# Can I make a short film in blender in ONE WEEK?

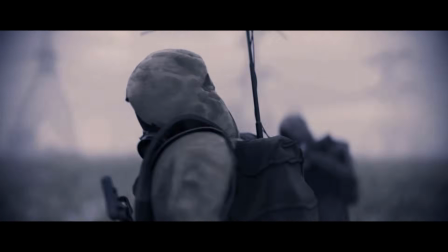0:00 I've always wanted to create a short film in Blender, but to make it a little bit more challenging and make sure I actually finish it,
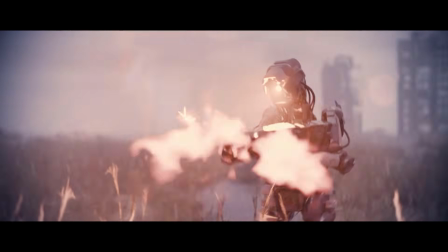0:06 I challenged myself to make it in under 1 week.
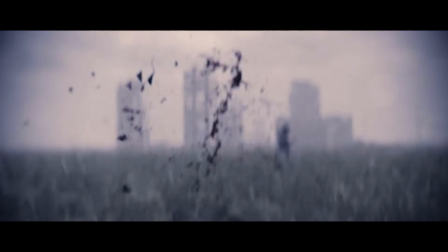0:09 So in this video I'm gonna show you the full process of how I went from a default cube to a finished 1-minute short film from scratch in Blender.
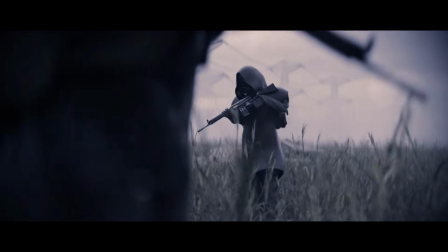0:17 The idea for the short was to have a couple of rebel soldiers moving through a wasteland and then have them be ambushed by a killer robot.
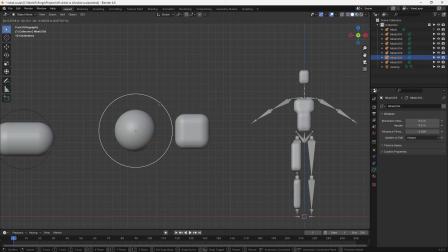0:25 Making robots in 3D have both their benefits and downsides. You can get away with a lot by just kit bashing random wires and robotic parts,
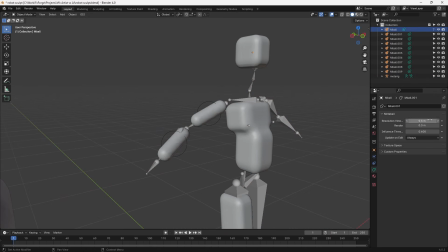0:33 but to make it feel a little bit more defined, you need to venture into hard surface modeling.
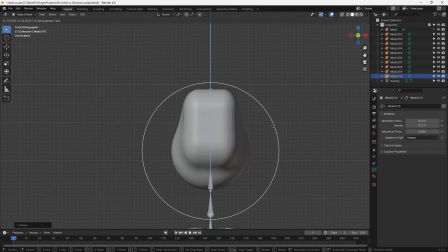0:39 Because of the time restraint, I completely disregarded making clean geometry for the characters and focused entirely on getting the look that I wanted.
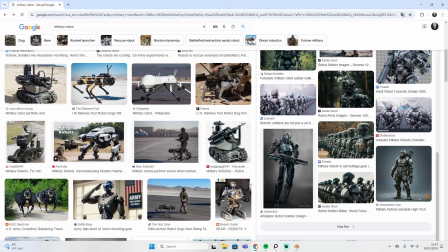0:47 So instead of sculpting it all from one cube, I decided to use a meta ball workflow.
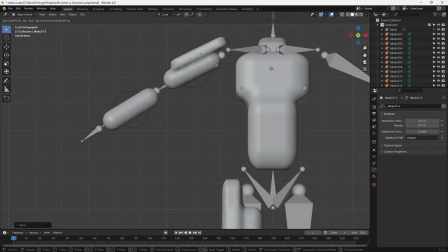0:52 Basically, you have these different rounded shapes that sort of merge with each other, and you can set some of them to be negative to cut out shapes.
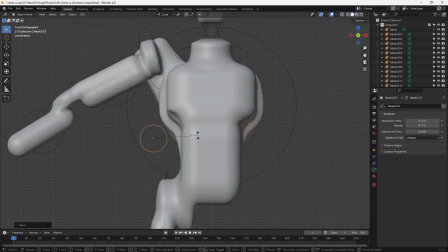1:00 This means that the workflow isn't destructive and you can easily move the shapes around until something clicks for you.
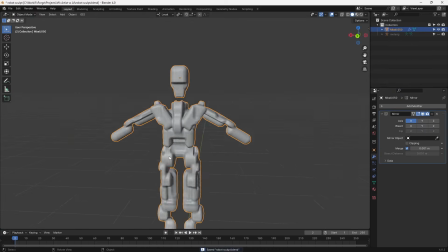1:05 So I made this one side of the robot and then mirrored it, and this is our base to add details to.
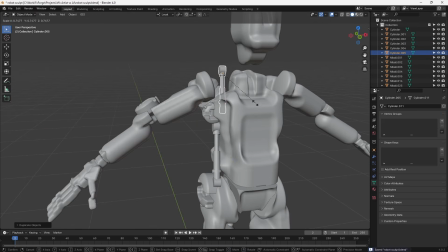1:10 I made some of these piston things and placed them all around the joints,
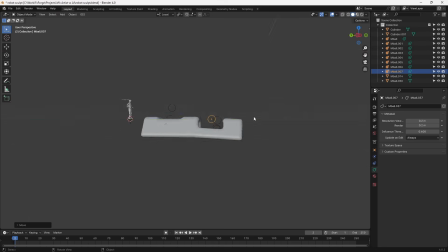1:14 and then to give it an armored look I made this metal plate with some cool geometry and placed it on the legs and arms.
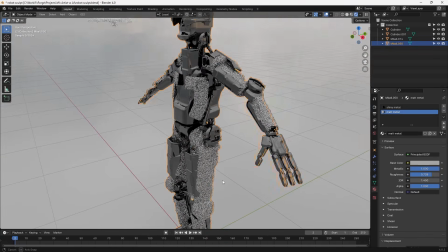1:20 I gave it 2 different materials to add some texture variation and then worked on adding some wires and tubes.
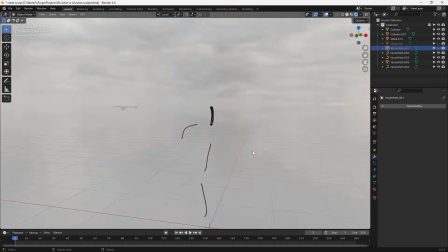1:26 The easiest way to do this is by using curves, but just make sure to convert them to mesh before rigging.
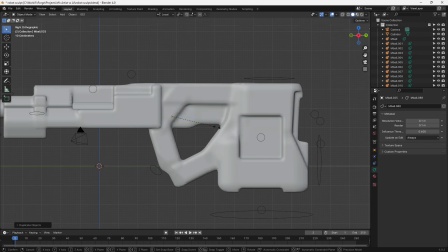1:32 I used the same metaball workflow to create a futuristic bullpup rifle, and I wasn't at all happy with the final results,
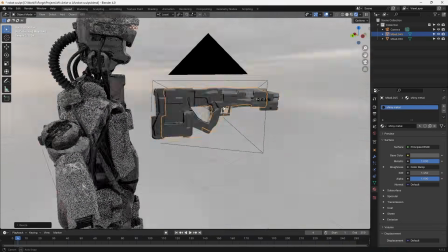1:38 but I had to remember not to focus too much on the details and instead work on the project as a whole.
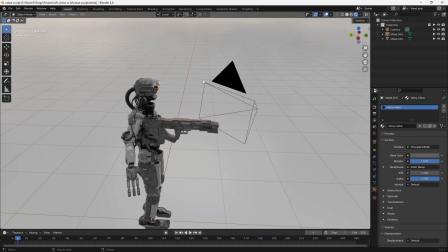1:44 So this had to do it for now. And look at that, we have a battle robot. At this point it was time to work on the human characters in the short film.
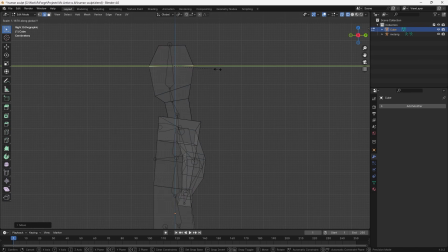1:51 I blocked out a basic human shape using the base rig as a reference for scale.
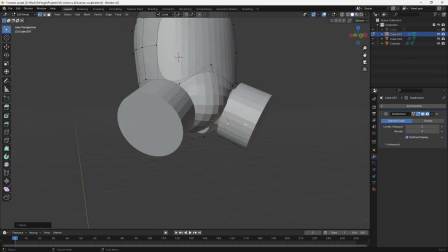1:56 To avoid having to do facial animation, which is a whole different level of complex, I decided to put gas masks on them.
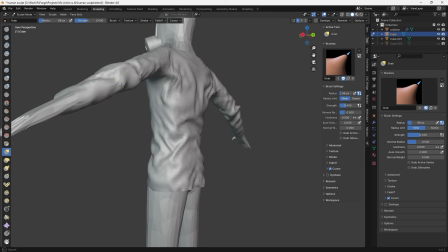2:02 And then I basically just modeled a couple of different clothes using subdivided cubes and a combination of cloth simulation and sculpting.
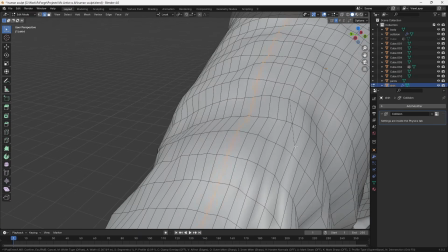2:09 To get these nice looking seams and edges in the clothes, I just selected the entire edge loop in edit mode, beveled it and extruded it.
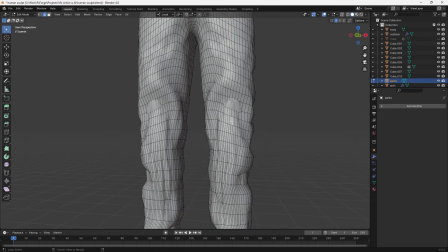2:17 Small details like this really go a long way in selling the effect of clothing in 3D.
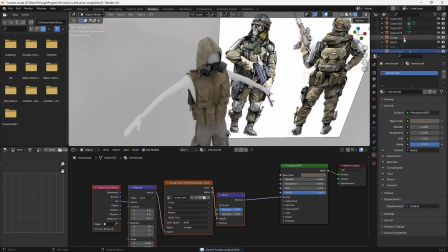2:22 I used this concept art image from Metro Exodus as a color palette and I dropped the colors from there.
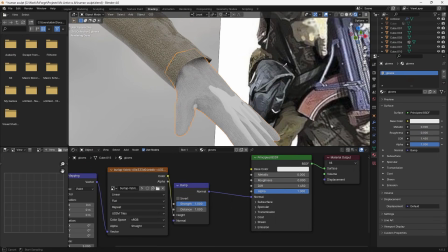2:28 To make it feel like these guys had been out in the wasteland for some time, I gave them this backpack to carry their stuff in.
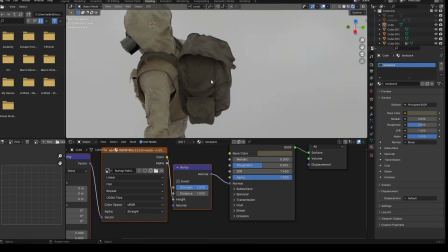2:35 At this point the characters were looking pretty good, so I started working on the actual environment. I want to take a quick moment to thank Skillshare for sponsoring this video.
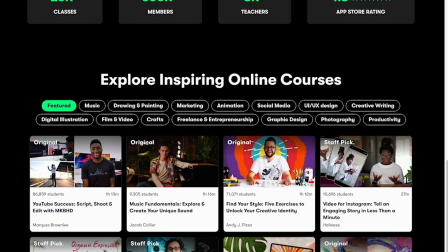2:45 Skillshare is the largest online community for creatives made by industry professionals in countless different areas.
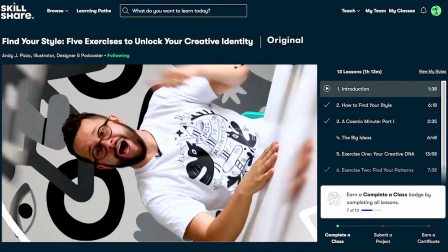2:51 No matter if you're looking to improve your Blender skills, your cooking expertise,
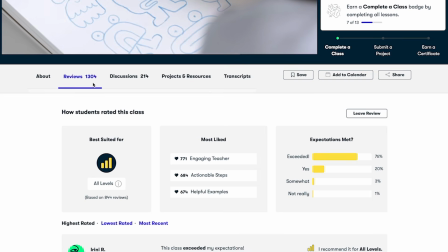2:56 or pick up an entirely new habit like playing the piano, Skillshare's got you covered.
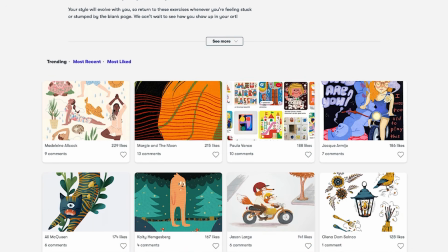3:01 With a new year coming up, what better time to invest in a new skill set that will make 2025 just a little bit more exciting for you.
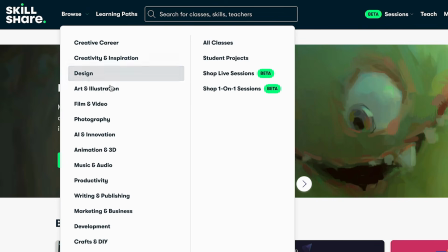3:08 You've probably heard a lot about Skillshare from creators on this platform, and if you haven't already joined us there, now is a great time to do so.
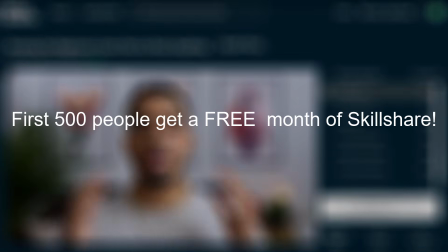3:15 That is because Skillshare is giving away a free month of full access to the first 500 people that click the link in the description.
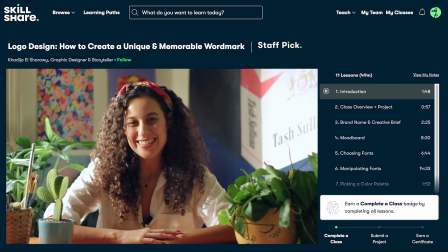3:22 And what I love about Skillshare is that it makes learning really fun and effortless by having these structured learning paths that you can go down,
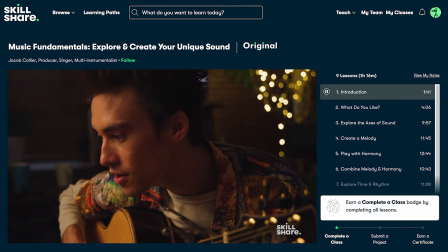3:29 and it's really nice to have everything structured like this, especially if you're learning a new skill like Blender.
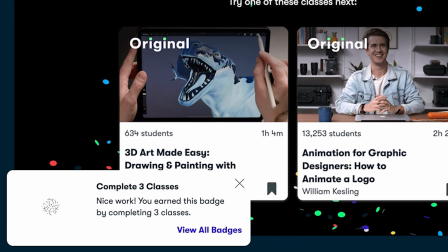3:34 It takes away all of the looking around for tutorials and being constantly sidetracked and stuff,
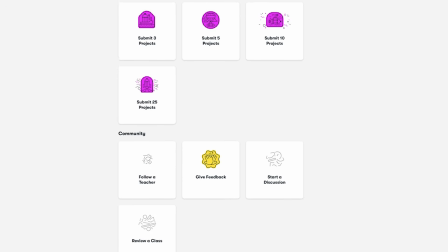3:39 and instead just takes you from point A to point B, giving you all of the information you need to make actual progress.
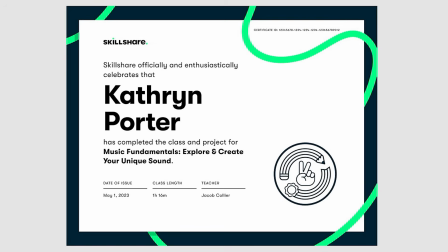3:45 So claim that free month now, and I'm sure you'll love it. Again, big thanks to Skillshare for bringing this video to you.
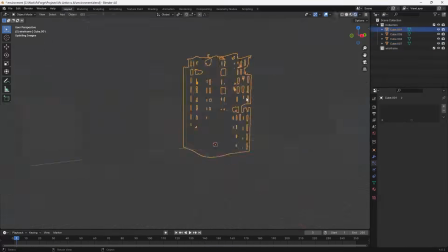3:51 I blocked out these skyscraper-ish buildings and gave them some damaged areas using the explode modifier and some sculpting to make the floors sag down like this.
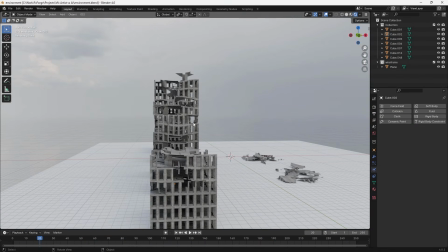4:00 After adding some concrete materials to them, we have some simple buildings that definitely wouldn't cut it for close-ups, but for distant buildings covered in fog, it works fine.
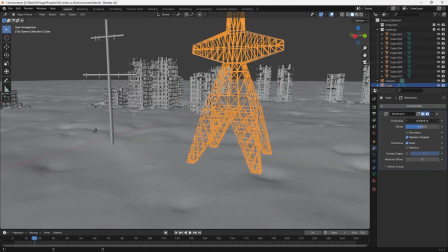4:09 To add a little bit more variation and sense of scale to the background, I made these huge power lines using the wireframe modifier and curves for the wires.
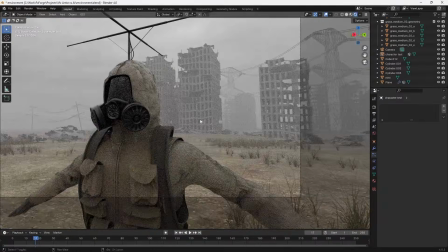4:17 After adding in a bit of grass and some thick fog to the scene, it started to look pretty decent.
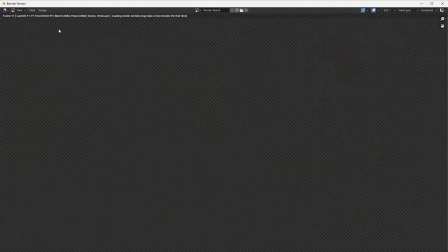4:22 I wasn't too worried about the background since I knew I wanted to have that nice anamorphic depth of field look, so most of it would be blurred out anyways.
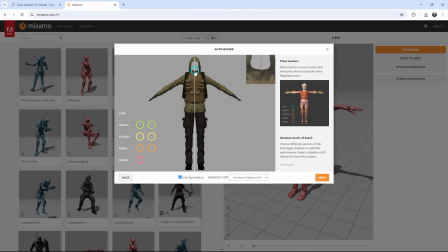4:30 I simplified the geometry of the characters a bit and then exported them to Mixamo to take care of the rigging automatically for me.
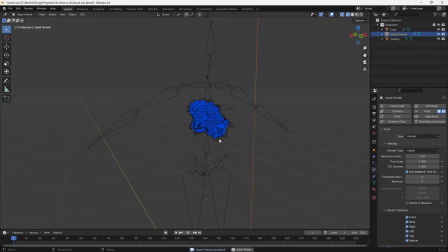4:37 And then I got entirely sidetracked and started working on the blood effects. I used Blender's built-in fluid simulation to create these splashes, and to get the mesh, I instanced metaballs on the fluid particles. This gave me better real-time control over the look of the simulation.
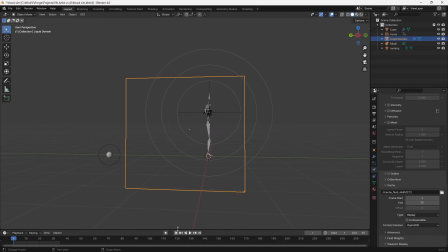4:52 For example, if I wanted the droplets to be smaller, I could just scale the particles down in the particle tab. To simplify the final scene,
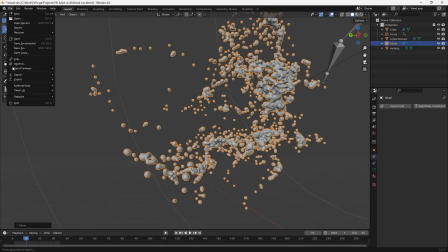4:59 I exported the simulation as an Alembic file, and this way I could just import it straight into the scene without having to worry about caching the simulation and
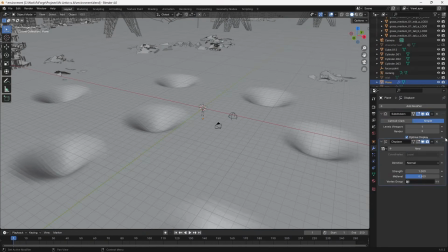5:08 stuff. I felt like the environment was looking a little bit boring, so I made these craters from like explosions or something, and I used a weight group to distribute the grass a little bit more randomly.
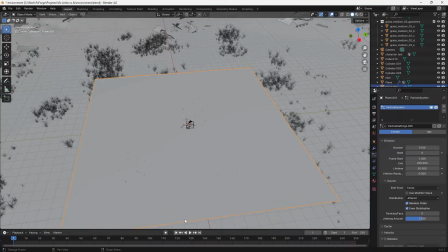5:18 To make a really simple but effective rain effect, I used a simple plane with a particle system and then set it to render as this low poly raindrop.
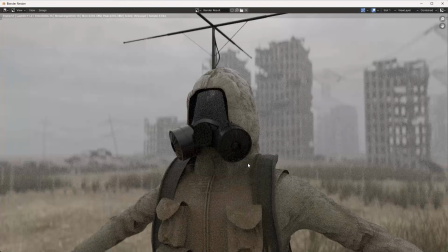5:27 It looks funny in the viewport, but when it's rendered with motion blur, it's quite convincing. At this point, it was time to start animating.
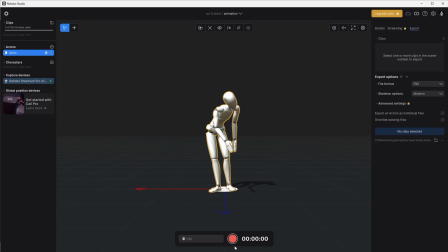5:33 So I put on my Rococo suit and recorded some motion capture.
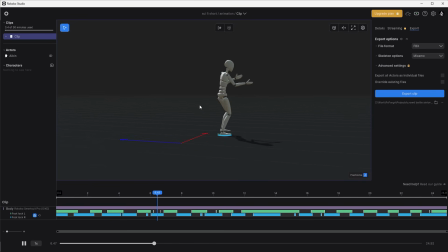5:36 Usually you'd want to clean up the motion capture data afterwards, but since I was working on a really tight deadline, I used the raw data as is. The only thing I really did was to adjust some of the rotation of the limbs using the NLA editor in Blender.
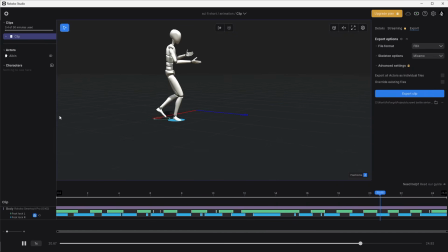5:51 This allows you to kind of layer the animation so you can keep the original but blend it with some rotation changes, for example.
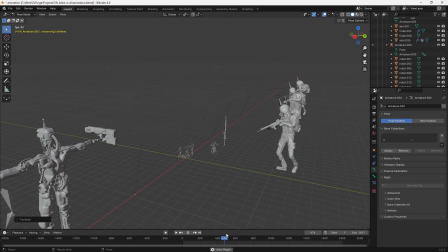5:58 To get the hands to line up correctly on the rifle, I parented the rifle to the bone of the hand holding it,
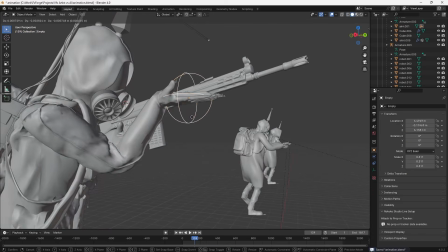6:03 then added in an empty and used an inverse kinematic constraint on the other hand using the empty as a goal.
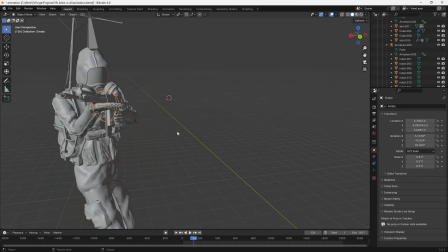6:09 This way I could control where on the weapon they should grab, and it worked pretty seamlessly.
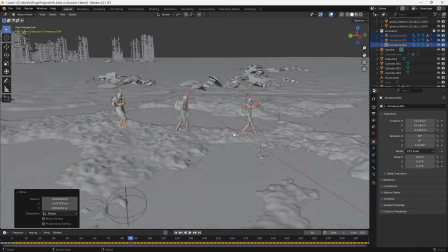6:14 Then it was just a matter of combining these animations into a sort of stage play and animate the camera after the fact.
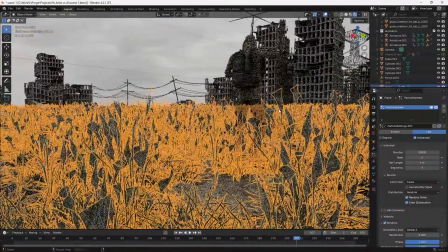6:21 To keep everything organized, I duplicated the blend file, so I would have one separate file for each sort of scene.
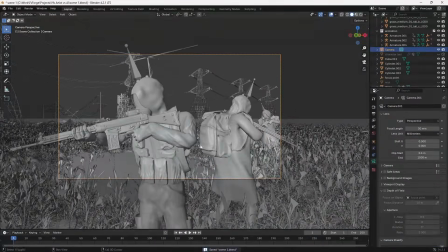6:27 After all of the scenes I needed were rendered into image sequences, I imported those into HitFilm and did all of my color grading there.
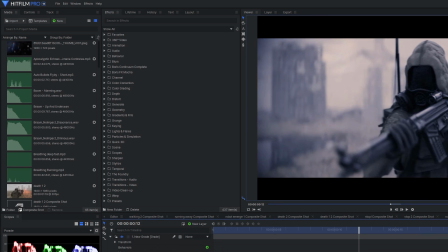6:35 I gave it this cold bluish hue and gave it some vignette, and gave it some vignette and lens distortion to sell the anamorphic effect.
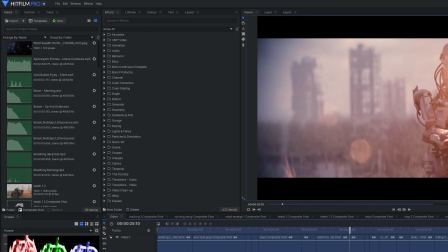6:46 Then it was just a matter of piecing everything together in the editing timeline to achieve a nice little edit of the short film.
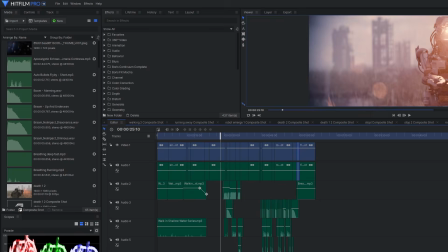6:53 After adding some simple sound effects, this was the final result.